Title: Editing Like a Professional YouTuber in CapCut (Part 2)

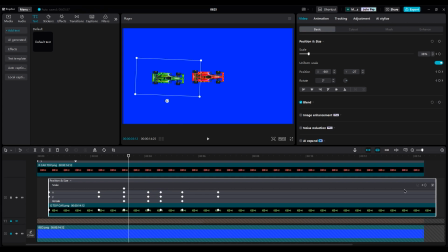248s
For the green car, use Auto Curve for the X, Y axes and rotation.
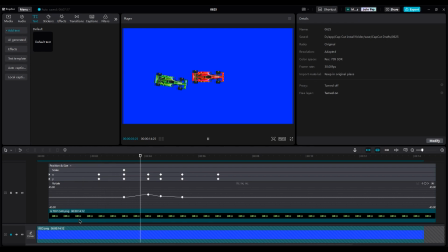If I'm not happy with the part where it moves to the right side, delete the extra keyframe on the X axis if it adds unnecessary movement.
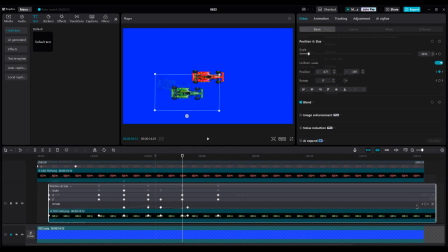275s
I change the distance between keyframes to make it better. For the rotation, if the car moves faster, move the keyframe to the right side a little bit.
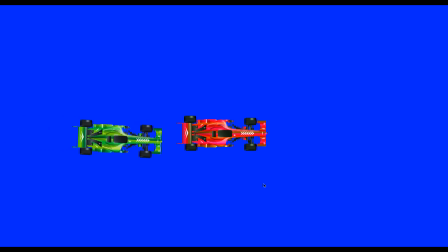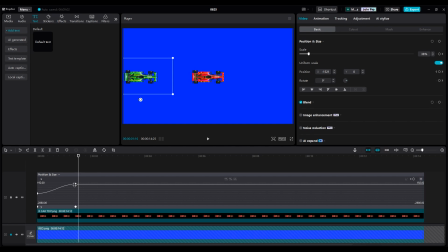290s
Now it looks good. For the beginning of the layer, let's make it cooler. Click on the keyframe and drag it to the left side so the car comes into the shot like a bullet. Nice. Do the same animation for the green car too.
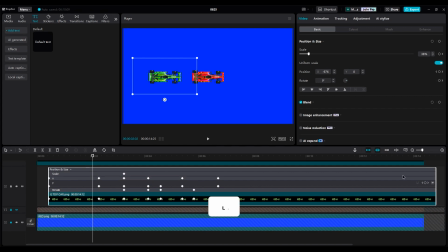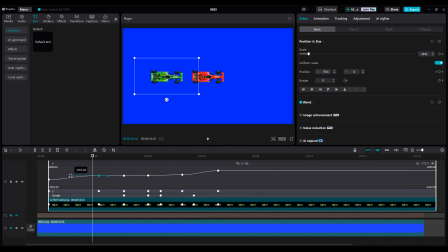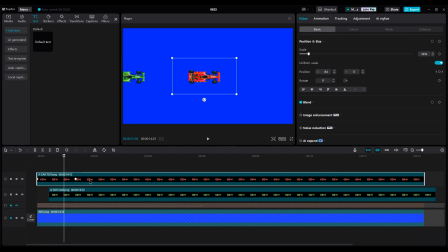326s
Now create a compound clip for each car. Go to the video part, turn on motion blur, and set the value to 50. You can use a lower number, but a higher number is too much for here.
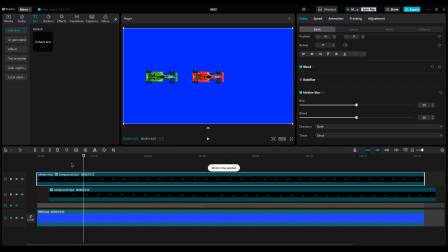342s
Wait for the process to complete. It makes the animation smoother. Do you see the difference?
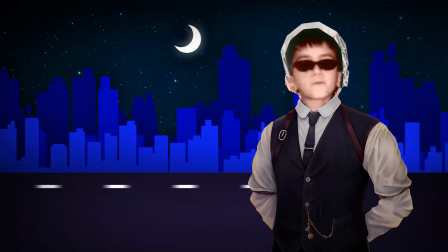350s
This video is part 2 of a car animation series inspired by Iman Gadzhi's style.
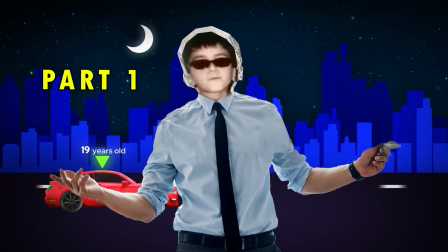355s
If you want to watch part 1, click the link above or check the description for the link. Apply the same number to the green car too.
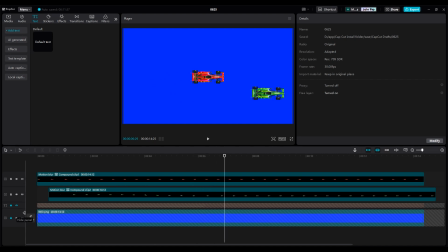366s
Turn on the line layer and create a compound clip for it.
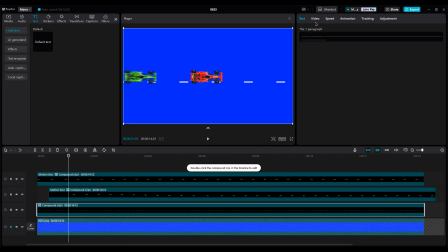373s
Use motion blur, but set the number to 10 this time. It's time to write our text on top.
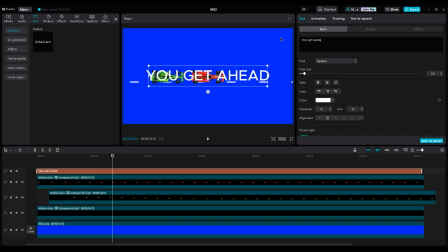389s
So add a text layer and type, "You get ahead by applying, not learning." Choose a bold font for this part.
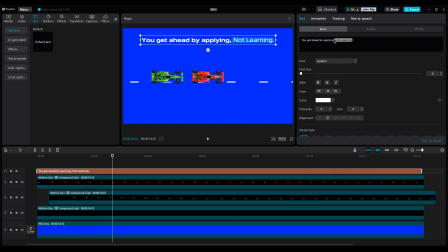405s
And for not learning, use a thin font to highlight the difference between right and wrong. Choose any animation for it, but for this project, I think slide down is better.
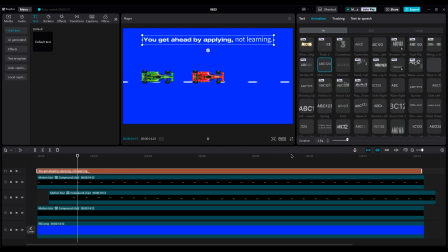423s
Increase the duration to 2 seconds for a slower animation. I want not learning to come into the shot with a little delay.
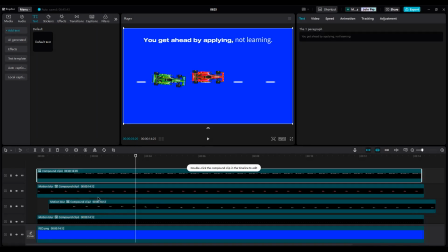430s
For that, create a compound clip. Go to the video part and use the mask option. Use a horizontal mask and cut the first sentence, then invert the mask. Duplicate the text layer and click on invert in the mask to see not learning.
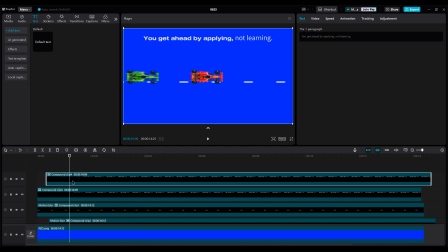450s
Move the layer a little to the right side to add a slight delay.
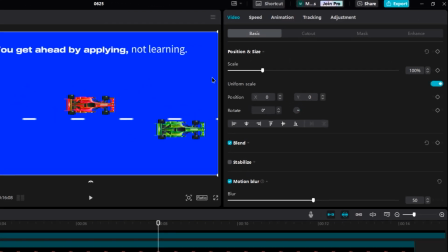459s
For color grading, we should make the cars black like Iman's style, so decrease the saturation.
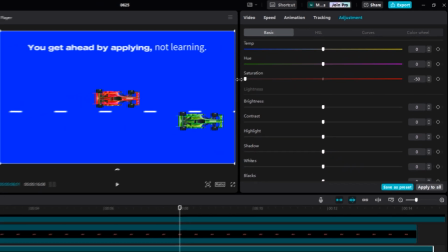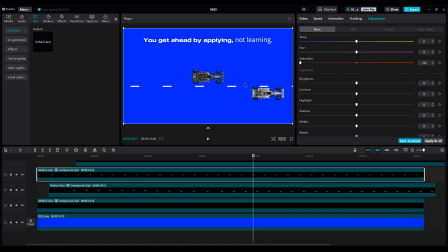470s
If the cars are still different colors, select the lighter car and reduce its brightness. For the blue background, use a vignette and add a few particles to create texture.
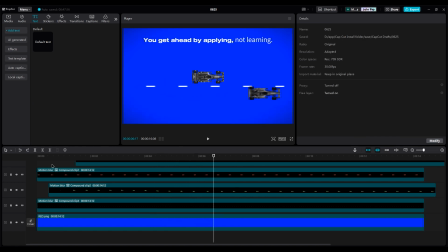486s
Before adding texture, cut the extra frames because 6 seconds is good for this animation. Select all and cut the right side. In the effects part, use the painting effect and decrease the filter and texture.